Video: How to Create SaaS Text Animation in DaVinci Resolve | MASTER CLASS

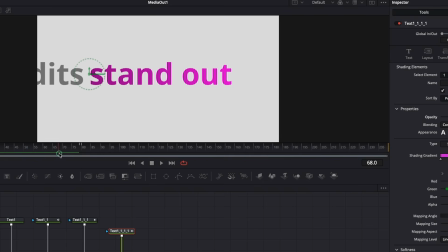246s
Now notice this little pause we created in the middle of zoom animation. This is the perfect spot to add a click pulse effect.
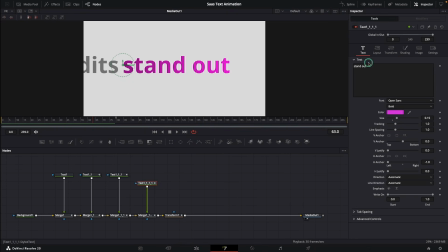253s
And here is a little Fusion puzzle for you. For the pulse effect, I want the keyword to quickly scale down and back up. But if I animate the size directly, the text scales from the left side. Because the H anchor is set to left, I want the text to scale from the center without removing the left anchor.
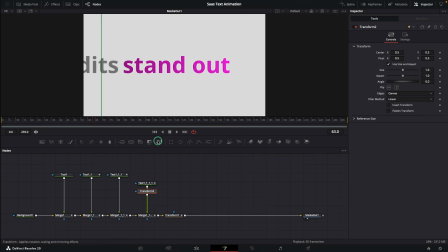270s
So how will you solve this? One easy way is adding a transform node after the keyword text and adjusting the pivot point to the center. So at frame 60, I will keyframe the size, move forward 3 frames, and reduce the size a little.
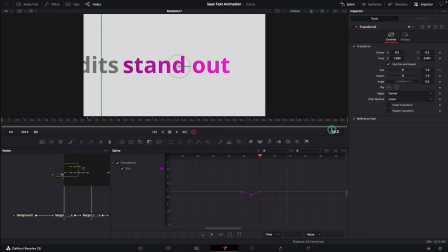284s
Then 3 frames later, bring it back to 1. Back in the spline editor, I will smooth the curve until it feels like a nice soft pulse.
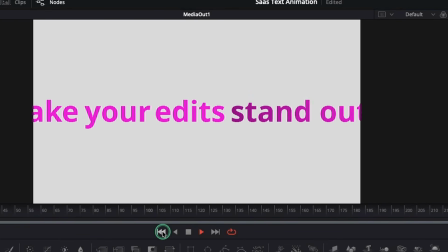292s
Next, to visually confirm the click, I want the keyword gradient to flip directions after the pulse.
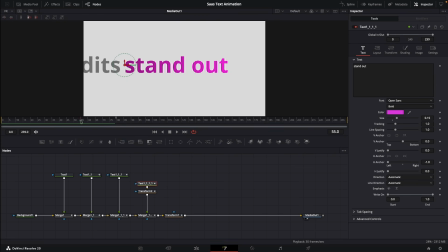300s
So select the keyword text node, go to frame where the click happens, and keyframe the mapping angle. Then one frame later, adjust the angle so the darker side switches positions. To make the third text disappear at the exact same time as the keyword, I'll copy the keyword text node,
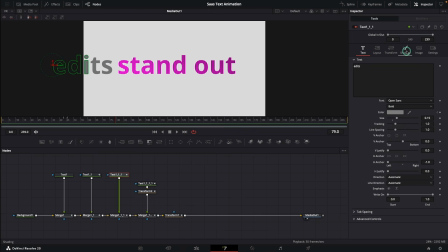316s
then select the third text node, right-click opacity, and choose paste settings. That transfers only the opacity keyframes. Now to really sell this click effect, I will bring in the hand tap PNG and merge it into the main pipeline.
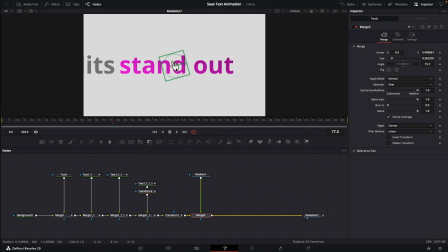329s
I will resize it from the merge node and tilt it slightly. Go to the frame where the text starts zooming in and keyframe the center. Move forward a few frames and move the hand toward the text. Then move forward about 3 frames and just add another keyframe for a small pause.
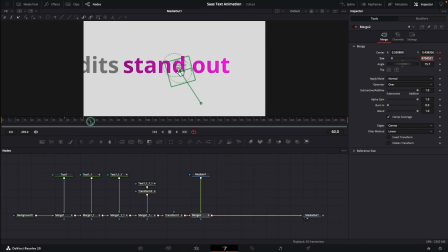346s
Now comes the click. I will keyframe the size, move forward 3 frames, reduce it slightly, then 3 frames later, bring it back. Then add another keyframe on center, move forward a few frames, and pull the hand backward.
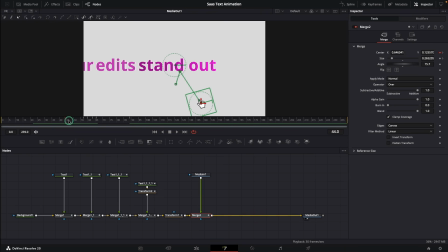360s
To make the hand appear at the right moment, select its merge node, go 1 frame before the animation starts, set blend to 0 and keyframe it. 1 frame later, set blend back to 1. Then go to the frame where the hand animation ends, keyframe blend again, move 1 frame forward, and set it back to 0.
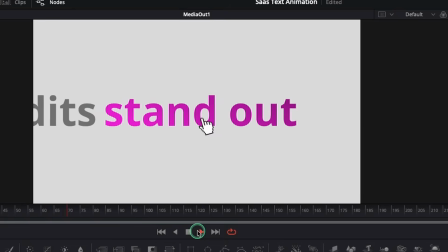378s
Now here is a subtle little detail that actually makes a big difference. The keyboard should slide in with a tiny delay.
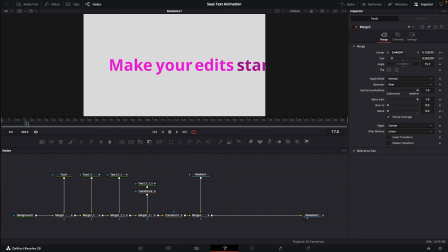384s
That small delay reduces clutter and makes the text easier to read. So I'll select the keyboard merge, open the keyframes editor, hit zoom to fit, and offset the animation by 3 or 4 frames. Now we just need to make it appear at the correct time. Select the merge node, right-click blend, and reset it to default.
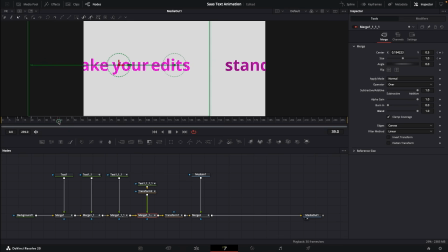403s
Then go to frame where the keyword starts sliding in, set blend to 0, and keyframe it. 1 frame later, bring blend back to 1. Next, I will add another text node and merge it in. Type the next word, set its anchor to left, keep the same size.
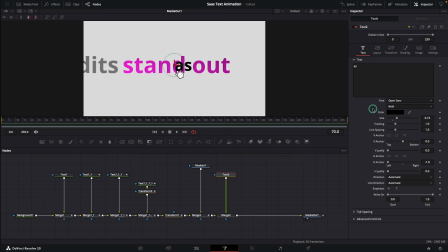421s
For a little contrast, I will use a different color. To create a gentle pop-up effect, go to frame where the previous animation is slowing down, select the merge node, adjust the base size if needed, and keyframe size.
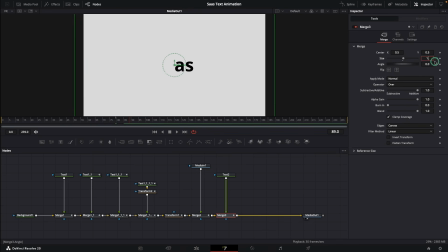434s
Move forward around 10 frames and increase the size slightly. Then smooth the animation in the spline editor. Now, somewhere around the middle of that pop-up animation, I will keyframe the center, move forward around 20 frames, and slide the text left.
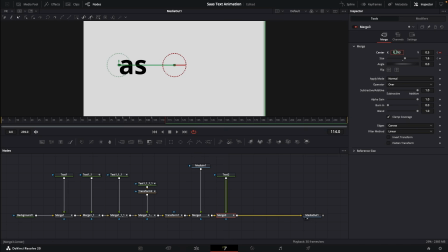451s
Then around 10 frames later, push it slightly more for a subtle drift, and about 15 frames later, move it fully off screen.
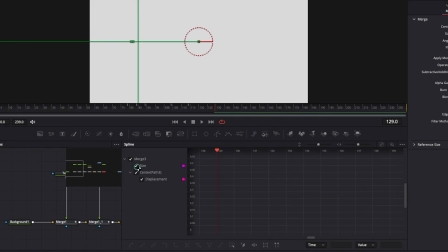459s
Then smooth the center spline as well.
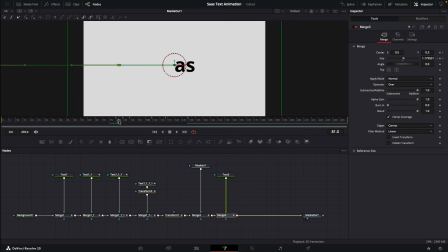464s
Just like before, I will go to the frame where this text starts animating, set blend to 0 and keyframe it. 1 frame later, bring blend back to 1. Now I'll copy and paste this text and its merge them in, replace the text, and position it properly.
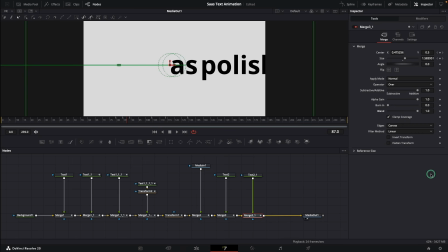481s
To make it appear at right moment, reset the blend, go to frame where it should appear, set blend to 0 and keyframe it. 1 frame forward and reset blend to 1.
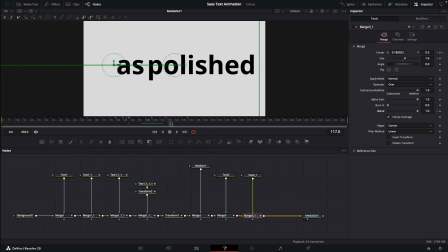492s
And if it is visible at the end of the animation, hide it with the blend. Next, I will copy this text node again and merge it in. Replace the text with the next word, keep the same size, move it off screen first,
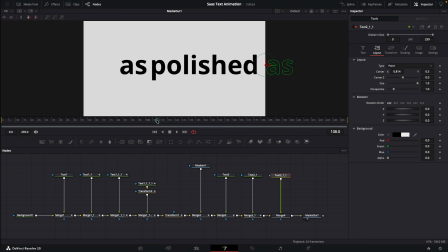507s
then go to the frame where the previous text starts moving left and keyframe merge center. Move forward around 15 frames and slide it left. Then another 15 frames later, push it slightly more for a gentle drift. A few frames later, move it fully off screen. And again, smooth the motion in the spline editor just like before.
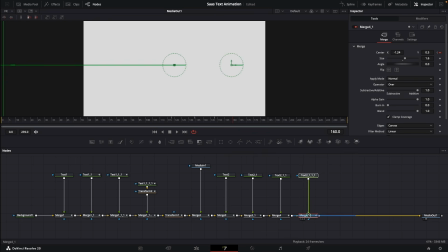529s
Now copy and paste this text and its merge one more time, merge it in, and replace the text. And position it right here. If a few letters are still visible at the end, you can either tweak the center X a little more or simply hide it using blend.
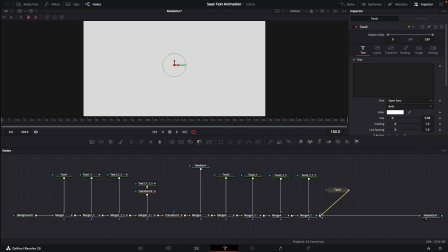544s
Next, I will grab a fresh text node and merge it in, type the next word, choose a color, and reduce the font size slightly for a contrast. Set its anchor to left. Now I'll go to the frame where the previous text is about to disappear, select its merge node, set blend to 0, and keyframe it.
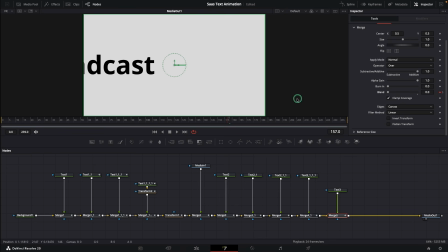563s
1 frame later, set blend back to 1. At that same frame, I will also keyframe the center, move about 15 frames forward, and slide it left.
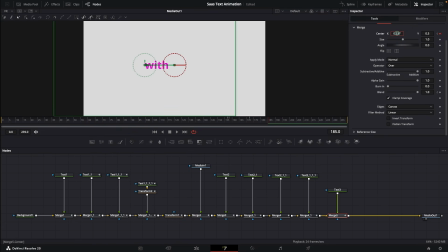572s
Then a few frames later, push it slightly more, and about 12 frames later, move it fully off screen. Then smooth the motion in the spline editor. Now I'll copy and paste this text node and its merge, connect them into the pipeline, and replace the text, and position it properly.
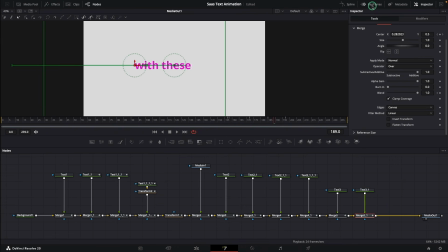590s
Then select the merge node, open the keyframes editor, and offset the animation by around 2 frames. Alright, final word. I will grab the one last text node and merge it in, type the text and style it.
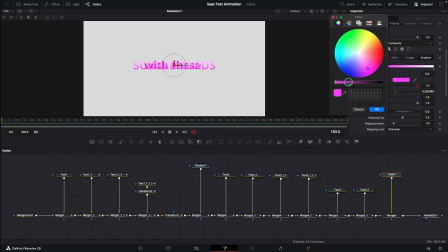603s
This time I will use a gradient again and style it just like before. Go to frame where the previous animation is about to end, set blend to 0 and keyframe it.
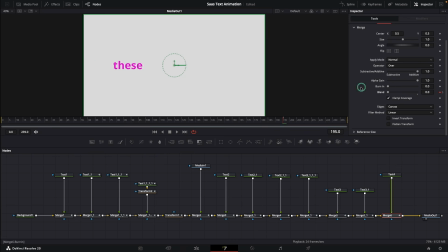617s
One frame later, set blend back to 1. At the same frame, keyframe the size, move forward a few frames and increase the size quite a bit. Then a few frames later, reduce it slightly. And finally, around 15 frames later, reduce it just a little more.
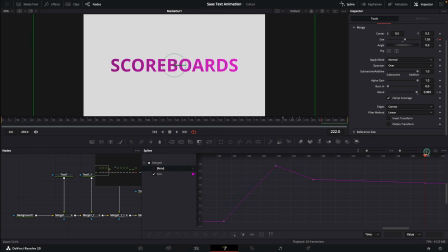632s
Now smooth the keyframes in the Spline editor for a nice gentle pop-up effect.
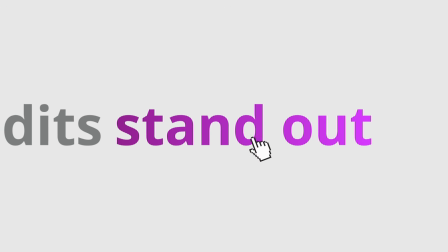637s
Let's preview this. That looks pretty solid for a first draft. And if this helped, give the video a like and subscribe.